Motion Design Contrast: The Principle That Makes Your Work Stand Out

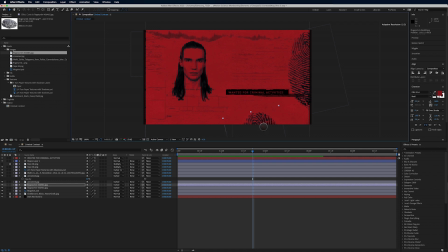(24:44)
Duplicate, and let's just bring it down here, just to give it something down here. Not every part of your image has to be filled with something. There's a lot of like negative space here. and then here. But I want something small and subtle here. So I'm just going to scale it way down.
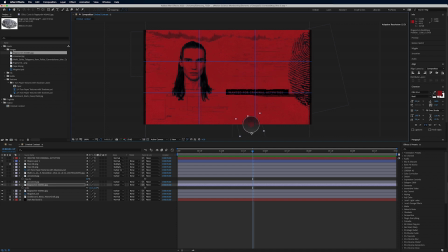(25:01)
You know, maybe something like that. If I pull up my grid here, maybe something like that. That's not too bad. And I've also got some really interesting ink footage here.
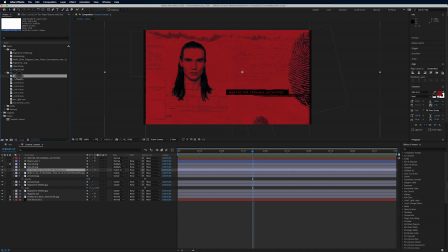(25:18)
Now, some of this is from some different packs I've downloaded over time.
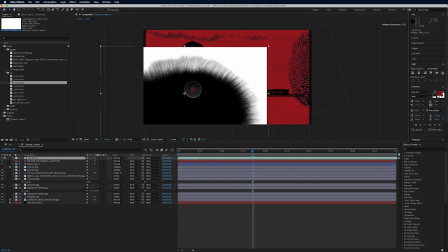(25:24)
But this ink stuff can add a lot of visual interest.
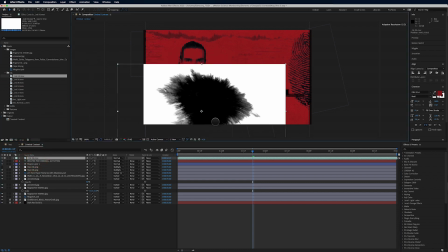(25:30)
And I'm just using Option Command Drag to replace, just to see, you know, what looks more interesting to me.
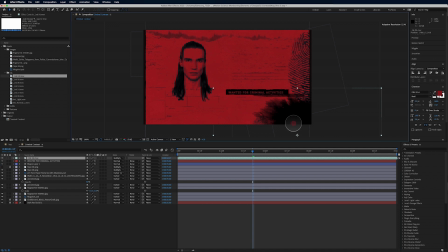(25:37)
And this looks more interesting. So let's go to multiply. Again, maybe it's going into something like darken. Like that a little bit better. Very, very contrasty, right? Compared to the rest of this stuff.
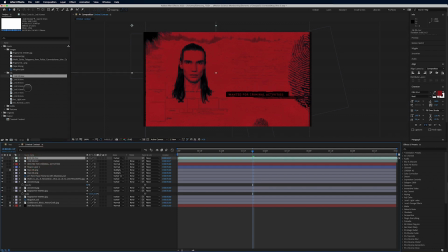(25:58)
Let's go ahead and duplicate this layer. Let's try number 5 here. That's nice. I like those splotchies, as I like to call them.
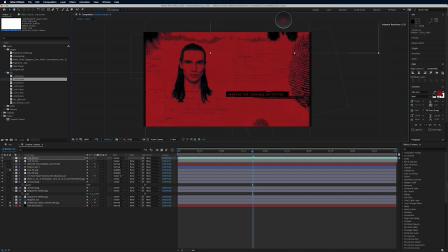You know, I actually like that up there. So let's take 4 and let's bring 4 down.
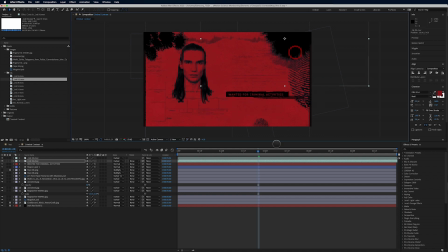(26:26)
You know, and since these are moving objects as well, trying to find a good point. Maybe that something like that would work. And let's duplicate this and let's bring in, let's try 12.
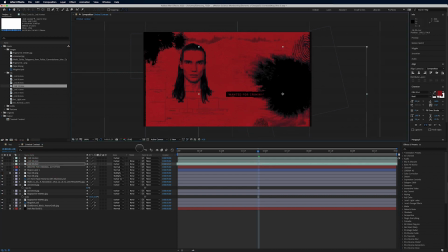That's nice.
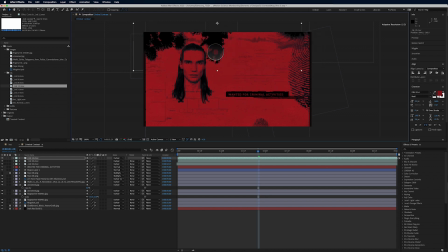(27:00)
Just kind of dragging around, seeing what looks, you know, nice to my eye. Let's rotate it.
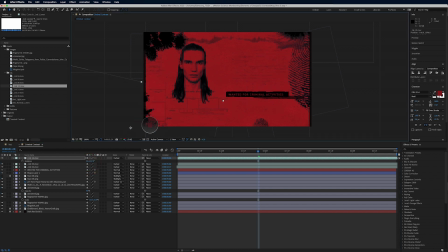(27:17)
Just needs to be very subtle. Maybe something like that. Now this one feels like it's too much. Let's bring it back.
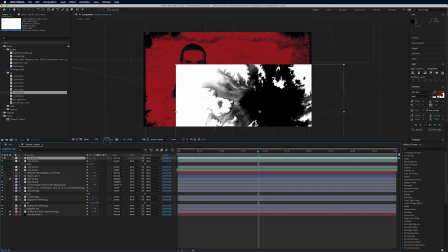(27:28)
What else we got here? Ooh, this is nice. We'll set this to darken as well.
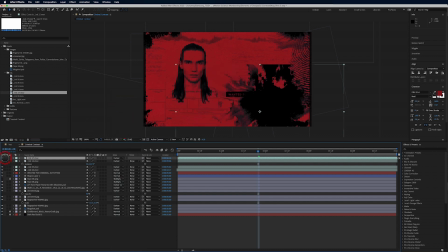(27:35)
Turn off the sound. Now I'm aware of this edge that's being cut off up here, so I want to rotate it. So I would like to try to get something down in here. Right there looks really nice. Really like that a lot.
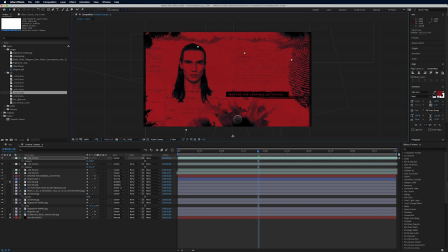(27:56)
And as I'm looking at this, I like how there's a little bit more detail in the contrast versus this. This is just very black, right? So maybe we try something like multiply. Yeah, it gives a little bit more detail brought into it. Let's go with this one as a multiply as well. Brings back a little bit more detail.
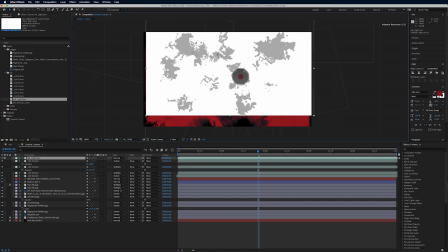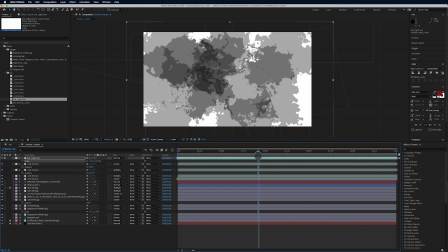(28:23)
We can use something like this over the entire image, right? These are ones that I got from Creative Dojo.
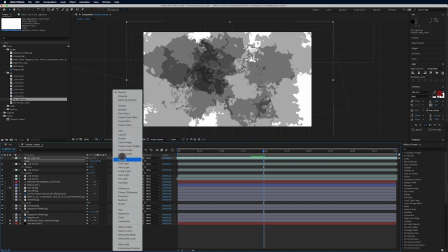(28:30)
If you haven't checked out Creative Dojo, do. Vincent, he's brilliant at what he does, what he teaches.
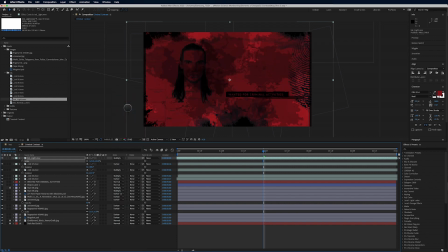(28:41)
CreativeDojo.net.